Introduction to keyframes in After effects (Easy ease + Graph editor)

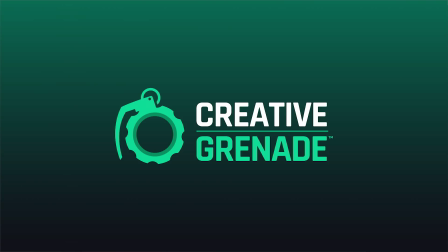0:04 What is up, guys? Ryan here, creativegrenade.com, and in today's After Effects tutorial, I'm going to be showing you guys some basic keyframing techniques that will hopefully get you more familiarized with the program, as well as maybe inspire you to start doing motion graphics,
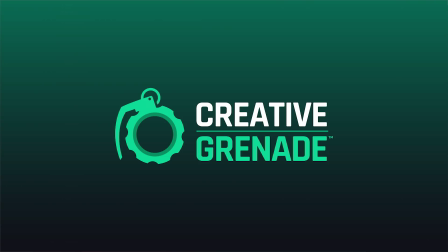0:18 because it can be a helpful trait for any designer to have, both as a freelancer and as in commercial use.
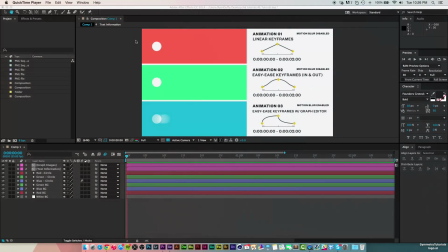0:24 So let's jump into After Effects and let's get to work. Now, I have a quick preview set up for you guys to help you guys understand and visualize what's going on when you use certain kinds of keyframes. So if I do a quick preview, you can see that each one of these circles
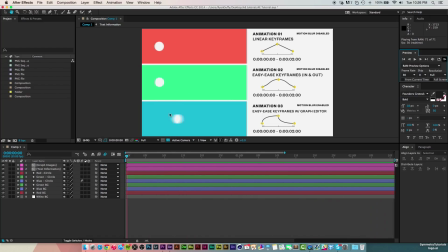0:40 is going back and forth, but each one of them is set up a little bit differently. Now, each one of these circles are set to a duration of 2 seconds, so they all meet up at point A and point B at the same time, but how they get there is a little bit different. So for the red box, it's just set up with normal linear keyframes, nothing fancy to it.
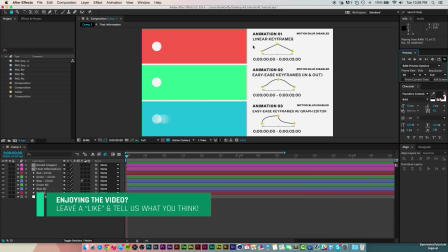0:59 It's just what you do right out of the box when you go to keyframe something. So obviously when it starts over here at point A and ends at point B and then back to point A. So as you can see here, each one of these are set up with 3 different keyframes. First, we have the starting point, which is over here.
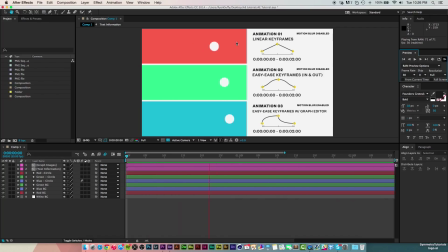1:16 And then this middle point is over here on the far right side. And then the third point is going back to point A. So it goes point A, point B, and then back to point A. So it's, like I said, all these are meeting up at the same
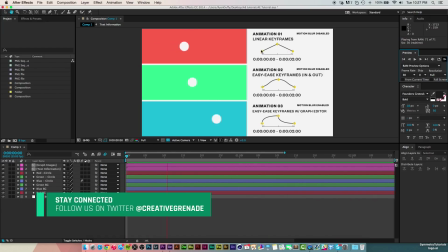1:32 time, but just how they get there is differently. So this, there's nothing going on here. It's going on a straight path. There's no sudden acceleration. There's no deceleration. It just gets there and that's it. Now for the green one, it's similar to the linear keyframes, but it's eased in a bit more.
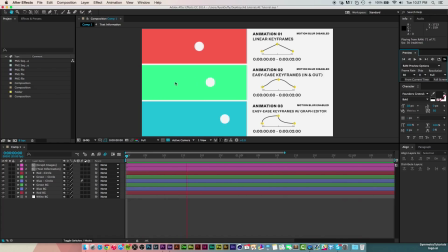1:51 So if you see that it goes in at a faster pace, like it goes off before the red one, or it gets to the middle point a little bit faster, and that's because it's set up with easy ease or ease in, or easy ease in or out, my mistake. And it's pretty much doing exactly as you see here.
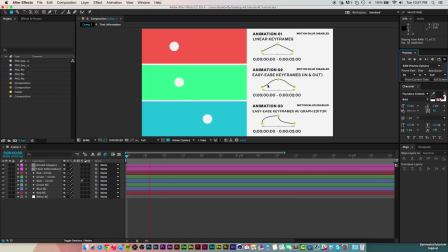2:10 It's like a roller coaster, you know, it goes up, it builds up, it builds up, and then it comes back down. So it goes, it starts off faster, then slows down, and then comes down off the hill, and it just meets up a little bit nicer towards the end. So when you use easy ease in and out,
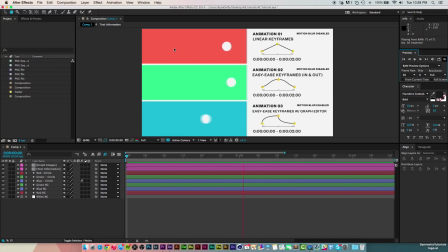2:26 it's making the animation just a little bit smoother and not so harsh and just very linear and straight like the first one up here. So when it comes to, when it meets up at keyframe number A and keyframe B,
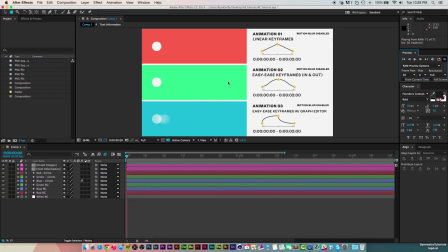2:42 when it meets up at keyframe A or B, you see it kind of eases itself into here, and that's, you know, hence the word easy ease. It's easing itself into that keyframe, so it's more of a, it's a less harsh way of moving into a new transition or whatever.
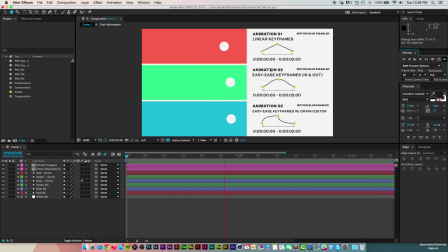2:58 And you should really use easy ease on a lot of stuff, because it just, it's, you're not going to have this very linear movement up here, and it just makes it look better if you're looking to do something really quick.
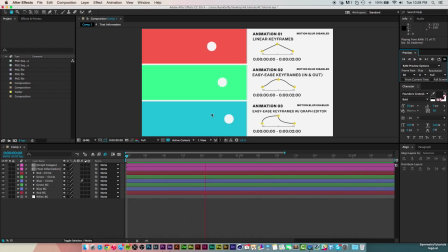3:10 And I'll show you guys how to set all this up in a moment. But for the third one, you can see here, it's really cool, really smooth and nice. And it goes off really cool. So it jolts off and it jolts back. But like I said, all these meet up at 2 minutes or 2 seconds at the same time.
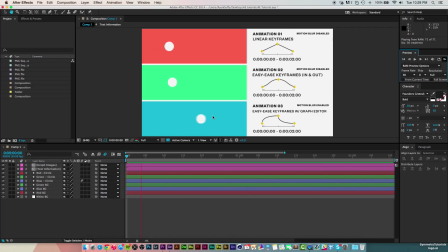3:27 So while this is going faster, it slows down right before it hits those anchor points, or, you know, the keyframes. So it's kind of like easy ease, but you were kind of modifying it more in a way by using the graph editor.
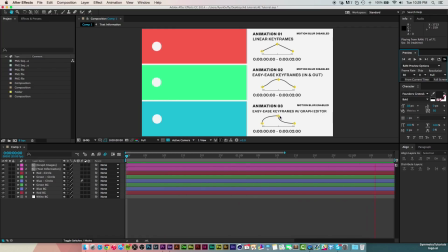3:42 So normally without using the graph editor, you want to be able to get these kind of curves, and using the graph editor can really help you get these dynamic animations. And you can see here, while this is going fast, it just feels so much nicer. It's like, it's just easing into those keyframes a lot smoother.
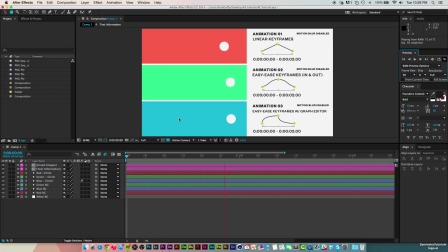4:00 And just the overall smoothness of it just feels really nice. It doesn't feel linear like this one, but then it also just feels a little bit more organic than the middle one here.